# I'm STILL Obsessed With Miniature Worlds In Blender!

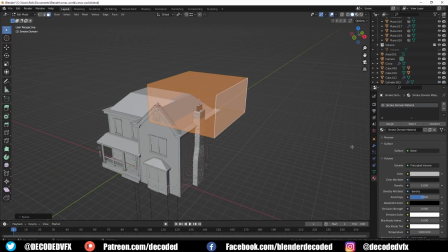(8:36)
I separated out the bottom of the chimney pots to their own material, and I used a smoke emitter on that.
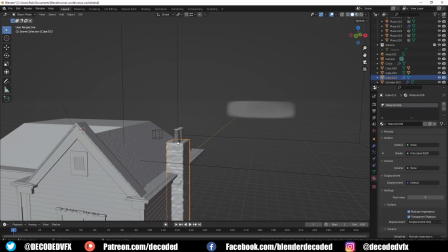(8:42)
I just pressed F3 and searched for quick smoke, and that adds a simple smoke effect.
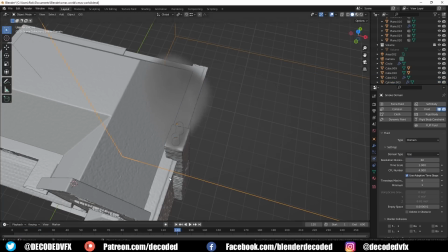(8:47)
There's quite a lot of smoke tutorials online for Blender, so I won't go into depth about that.
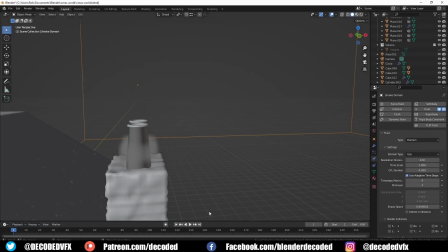(8:52)
Fluid simulations in Blender are painful at the best of times. It takes a hell of a lot of trial and error just to get something that looks like a passable result.
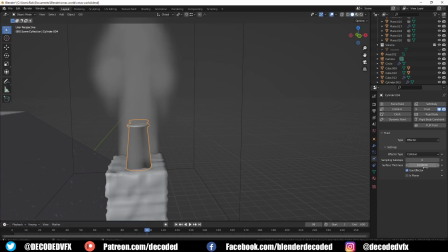(9:01)
Now that wouldn't normally be too bad, except it's also very slow.
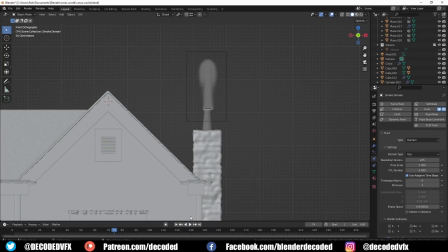(9:04)
So you have to tweak a setting, wait ages for it to bake, realise that it looks terrible, tweak another setting, rinse and repeat until you go mad.
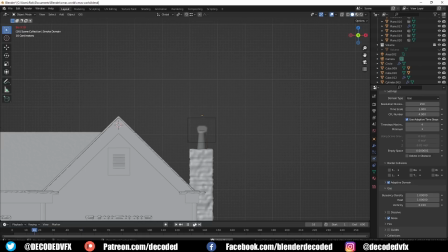(9:12)
But eventually, after quite a while, in this case 30 minutes I think the recording part for this was, you get something that looks kind of like a passable result.
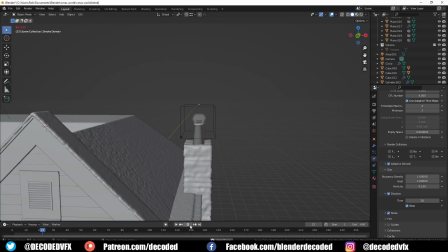(9:20)
So I got there in the end, and I used a wind modifier just to add a little bit of crosswind to the effect. A nice little trick here is to keyframe the wind strength, then open up the graph editor, add a noise modifier to that keyframe.
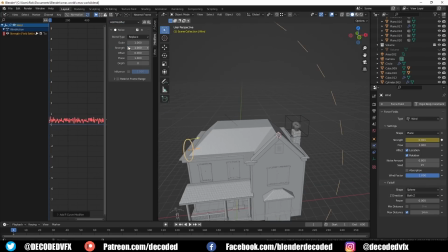(9:34)
Then you can modulate the strength of the wind so that will constantly change and it'll have a different effect all the time on the smoke. If you allow the noise to go into negative numbers, it'll also occasionally make it look like the wind is blowing the opposite direction.
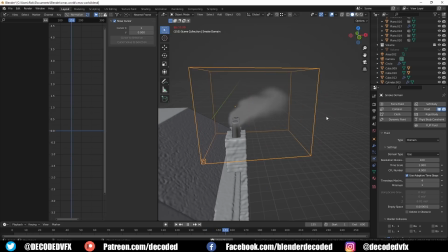(9:48)
When you're making an environment animation like this, anything you can do to add a little bit of life is really going to help to sell things.
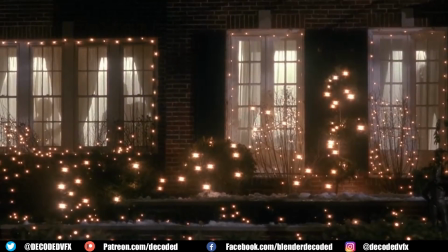(9:54)
I was going to just add some birds into the shot at first, but then I remembered that scene from Home Alone where Kevin uses the fake people to make it look like people are in the house.
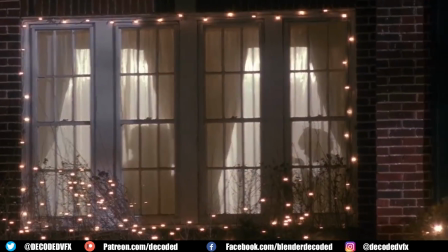(10:03)
So I just did the same thing here.
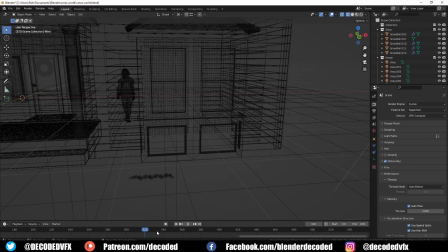(10:05)
I grabbed an animated character from Mixamo and I placed her in the front room so that she'd walk past the window right as the camera pulled back.
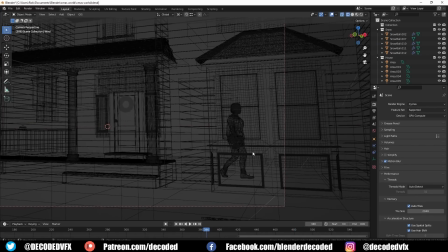(10:12)
Even after adding this lady into the window, I thought that the windows looked a little bit empty.
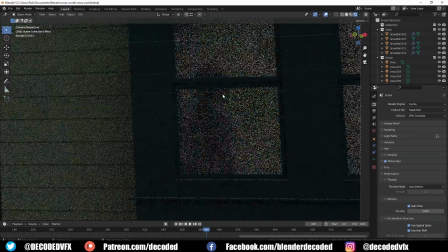(10:17)
It looked kind of like this was an abandoned house.
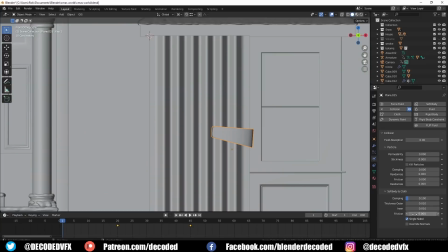(10:19)
I figured I could help that out by adding some actual curtains behind the netting, so I just added another quick cloth simulation under a plane,
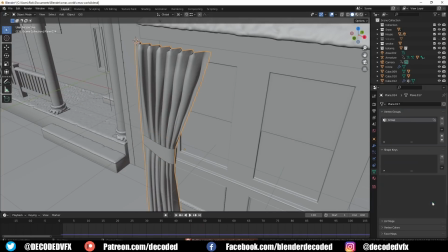(10:26)
and I modelled this really basic like curtain tie object that would move into the cloth as the simulation was running to act as a pullback.
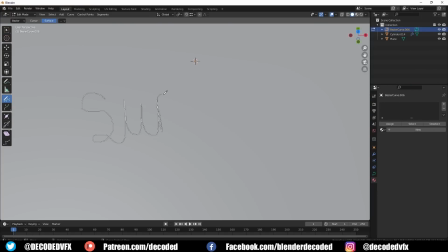(10:35)
To make things look a little bit more Christmassy, I decided to add some fairy lights.
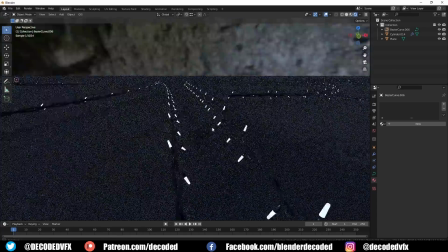(10:39)
I'm going to show you how I made this procedural fairy light system, but first I just want to give a quick shout out to Nvidia and Scan for sponsoring this video.
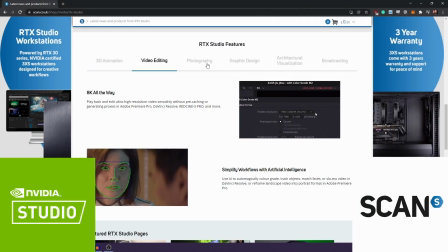(10:47)
You might not know that Nvidia has a program called RTX Studio which certifies devices aimed at creative uses like Blender,
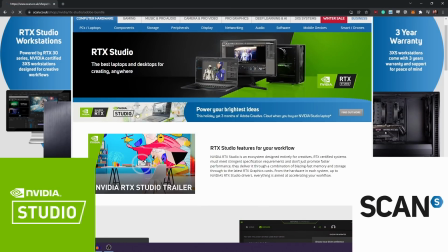(10:55)
Photoshop and Premiere. Not only do RTX Studio devices have to match a strict set of criteria in terms of specs,
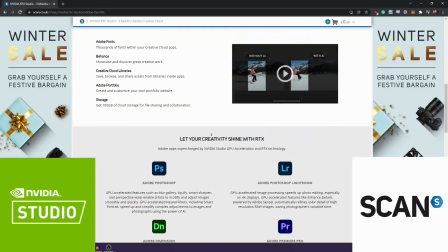(11:02)
but Nvidia also tests each device to make sure that it's worthy of the Studio program name and that you'll get really good results for any sort of creative workflow.
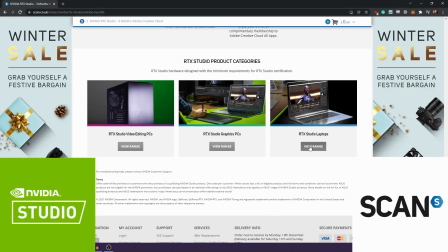(11:11)
Scan has an excellent range of RTX Studio devices available, both laptops and desktop systems.
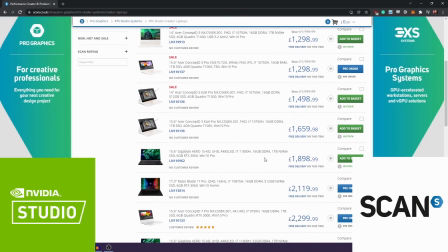(11:17)
I've personally used and trusted Scan for well over a decade to buy all sorts of equipment and they've never disappointed.
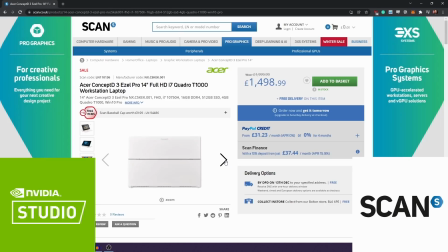(11:24)
Check out the link in the description to see Scan's whole range of RTX Studio devices.
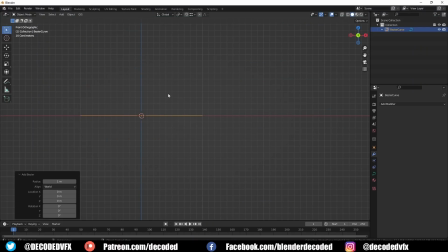(11:30)
Right, so let's talk about how I made that fairy light thing. First, we're going to need a curve object to control the placement of the lights. Then we're going to add a low poly cylinder. I think I used 10 sides on this. That's going to act as the actual wire. I scaled down the cylinder to roughly match the length of the curve, and then I just added about 10 loop cuts.
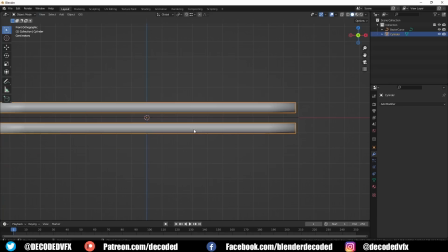(11:50)
I moved the whole thing up so it was just above the origin, and then I made a duplicate that was just below the origin.
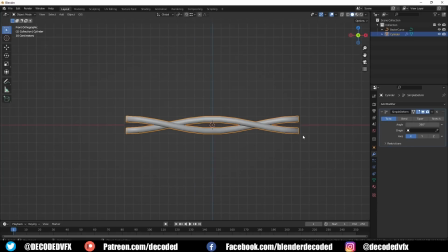(11:56)
Next I added the simple deform modifier, set to twist mode and 360 degrees. If we give this an array modifier now, we can increase the count of that and it'll just keep repeating. I'm going to set the array to fit curve and I'm going to select the curve object that I made earlier.
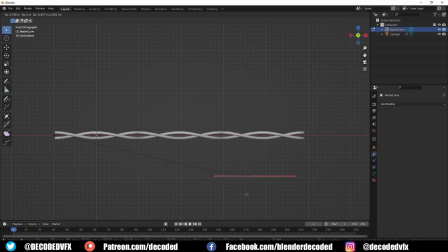(12:13)
Now the array count will continually increase to match the length of the curve, but it doesn't actually follow the shape of the curve.
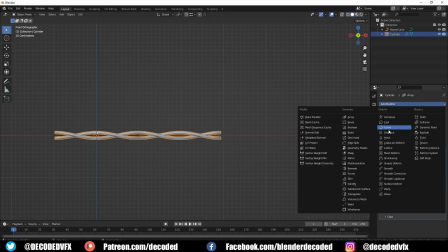(12:20)
To do that, all we need to do is add a curve modifier and select the curve object, and now what should happen is whenever we extrude out part of the curve, the wire mesh should follow along with it.
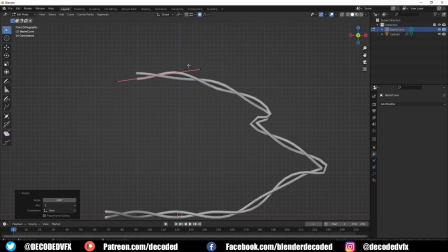(12:33)
If we want to control the twisting of the wire, we can also select one point, turn on proportional editing, then use Ctrl and T to twist the wire.